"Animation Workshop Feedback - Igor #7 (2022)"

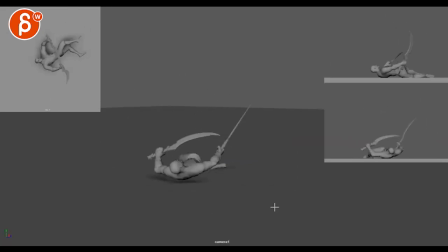turn this off here you know you can see i'm locked and then suddenly it's like either that wrist has its own little thing or it's somewhat tied to the root or something else and then it's kind of locked and you can see here even spacing wise goes left left left boom hits that
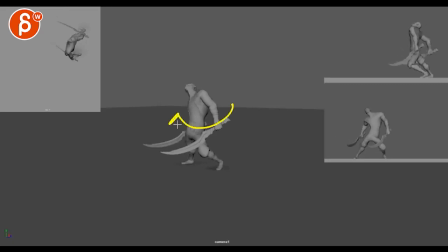wall boom right there even though it should be swinging because now that you've engaged unconsciousness and ragdolliness this can start to drop you know the wrist i mean he wouldn't really hold on to this anyway if you think about it he would start letting go of this so that's if you're super picky
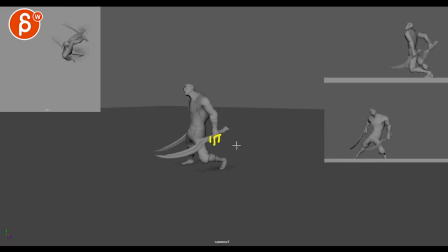you're thinking about it's if he is fainting here that hand would open and the swords would drop and especially doing something like this technically he wouldn't hold on to that unless you know he's got some straps that go over his forearm wrist and into the sword and he is it's like daniel ratcliffe
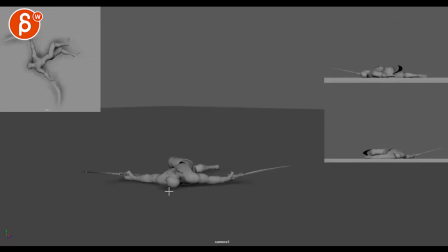style it wasn't like a gun akimbo or something where his the guns are attached to his heads maybe it's something like that um side view it's also interesting where if we're saying oh he got hit then that step that this foot makes
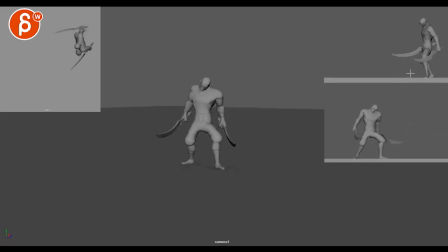here feels really deliberate where it's kind of like huh this is more like attention cha-cha-cha versus oh I'm
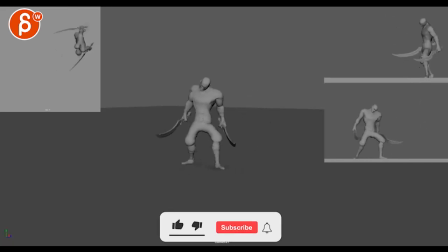hit I'm off balance let me take a broader step back to regain balance and then have the root be more wobbly that makes sense if you track the roots
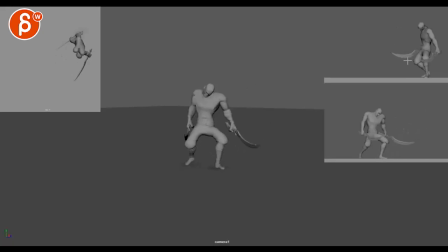it just goes back it's more like he's trying to dodge a shot which he could again he could be where you know you have projectile here
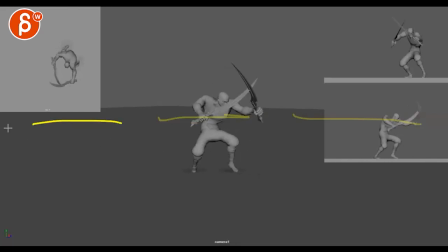here and then here here and then exits and then through that is especially if you look at the spacing of the head head goes down and it shoots up this now feels like oh well is this the impact
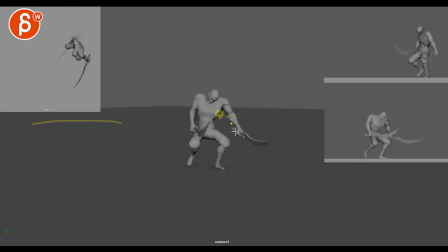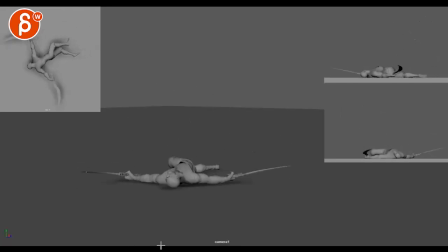something small right let's turn this off so if you look at the spacing he could evade and then go boom that's also possibility that's what i'm kind of seeing so right if you track the head let's change colors here take
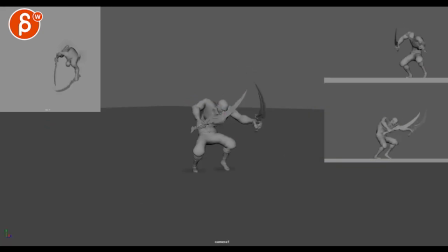that nose as it goes down down down down to here oh look at that that's your linear key direction change so you can see how if you track this that's a horrible line he
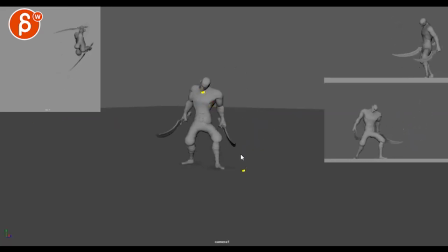just goes follows that line it's a very linear key so just some generally spacing issues there that kind of lead to the confusion you mean so if is that an impact and also if so watch out this was really
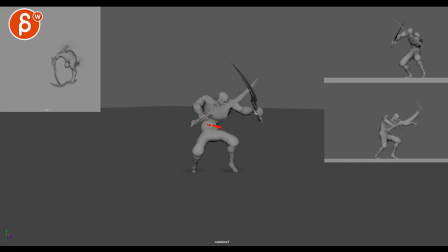broken through there how that gets pulled back it's almost a bit like there's like a middle spine con that is being pulled too far so watch out for that hey that it's not you know too but if you could pull if this is an actual impact, and it goes, you know what I mean?
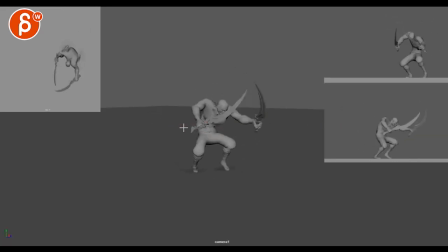And it pulls the body back. Then, yeah, I could buy that this is so stretched. But then you're going to have to smooth out that where it gets softer. And then again with that up, so it doesn't suddenly stop. So it doesn't look like a dodge Step, dodging step.
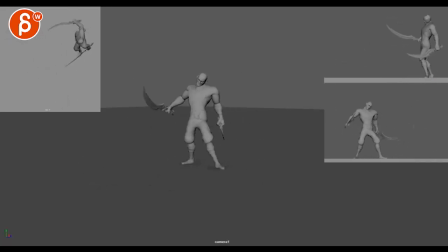Anyway, hope that makes sense.
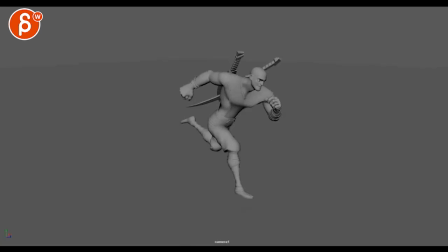Then, wait, double frames, you gotta delete those frames. One, two, all right.